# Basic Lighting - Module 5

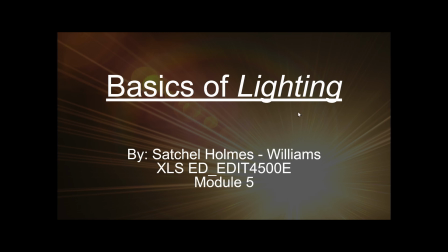0s
Hello, this is Satchel Williams, and this is the basics of lighting. In this short video, hopefully, I'll be able to show you the difference between the three types of basic lighting, which are going to be your key light, your fill light, and your backlight.
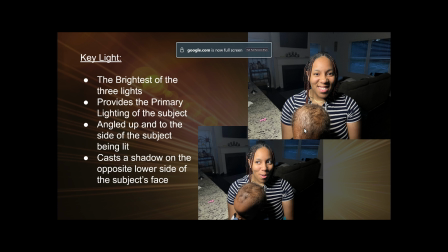13s
So first off, let's go on with our primary lighting source, which is going to be our key light. The key light is the brightest of our three types of basic lighting effects. And it is the primary light that is going to be lighting up the subject within a scene.
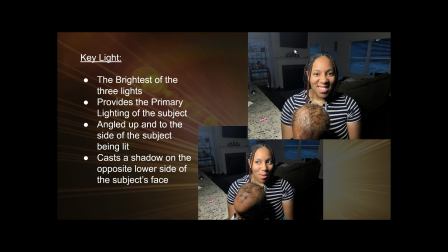28s
And so in this example, our key light is angled up and to the left-hand side of our subject when viewed from this orientation, from the camera's orientation, but of course from her point of view, it would be to the upright, okay?
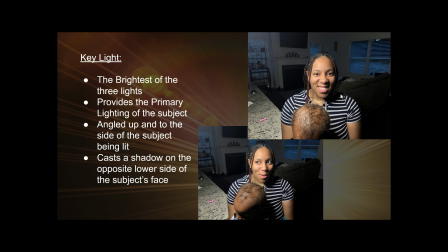42s
And so one of the big things about a key light is that the key light is going to cast a shadow at the bottom right hand corner, or basically the bottom opposite of wherever you have that key light angled. And so we fix that by adding in what we have is a fill light.
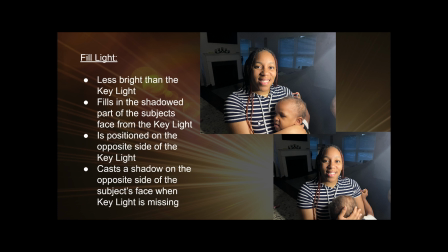58s
So going on to our fill light, our fill light is basically going to fill in the shadow or the gaps where the key light is just not giving the full light needed for a subject's face. And so in this example, we have the fill light to the right hand side when viewing in this orientation of the subject.
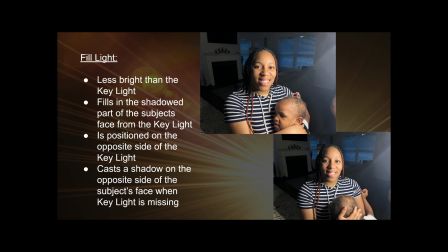78s
And in combination with the key light, this would provide ample lighting over the entire face of the subject. But in this case, it does cast a shadow on the opposite side of wherever the fill light is. And it is usually less bright than the key light, although this is pretty bright for a fill light.
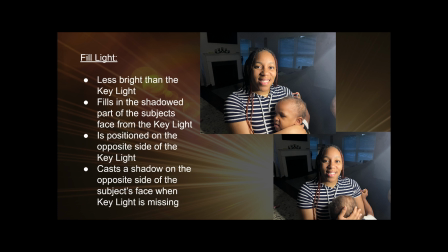96s
However, we could not tamper with the settings that much, try to diffuse it. However, diffusing just wasn't working as well as it should have.
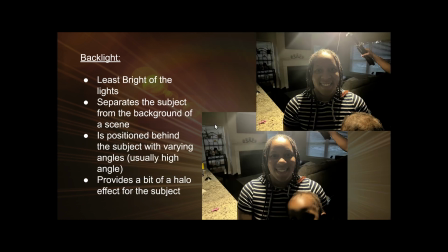103s
And then finally, the third type of light we have is a backlight. So the backlight is usually the least brightest of all the lights, and it is trying to separate the subject from the background of a scene, okay? Give some dimension. So we have the dimension on the face from the fill light and the key
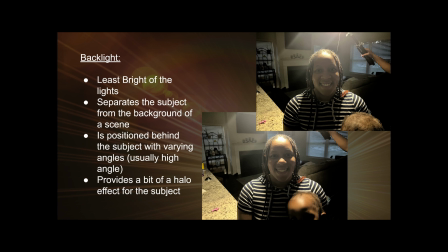119s
light, and now I want to separate our subject in the foreground from whatever is in the background. And it is positioned, of course, in the back of the subject. And again, we did try to diffuse this light a little bit more than it is.
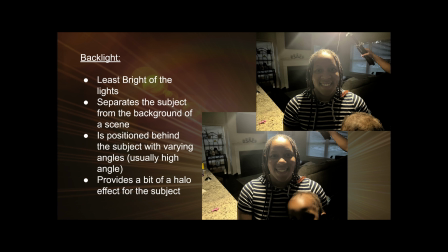133s
This is a little bright for a backlight, but again, it's supposed to give more dynamics between the foreground and the background.
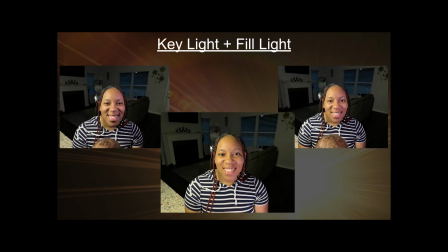142s
And so now we have some examples of a key light and a fill light working together. Unfortunately, I could not find another source where I could get a backlight that wouldn't be too distracting for the scene, so we just opted to do key light and fill light.
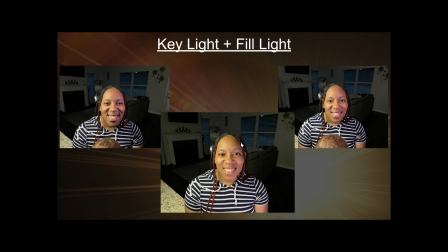154s
And in this photo, you see how the face really doesn't have a shadow on it. It still has depth, like it's not being washed out or anything. However, it does have a natural lighting across the entire face. And so again, the key light is up in the left-hand corner of the subject,
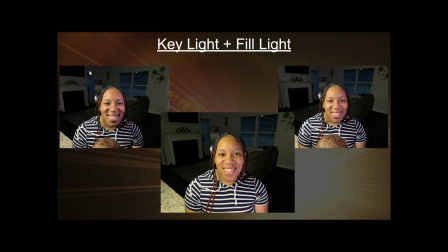172s
and then we have our fill light on the right, and the key light is being done with the ring light that we've been using for all the photos, and then our fill light is being used by a phone camera. And depending on where you actually angle that fill light, it can give you different results.
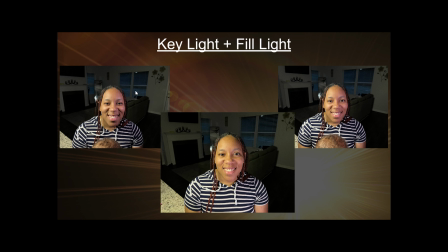190s
In this photo, we do have the fill light angled slightly upwards, so we have more of a shadow on the bottom of her face, versus this one, we have the fill lights more neutral, in a neutral angle. So you see here, we have a little less shadow on that side of her face.
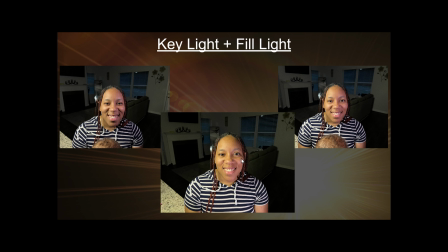205s
And that is, of course, your three basic lighting, your key light, your fill light, and your backlight. Thank you.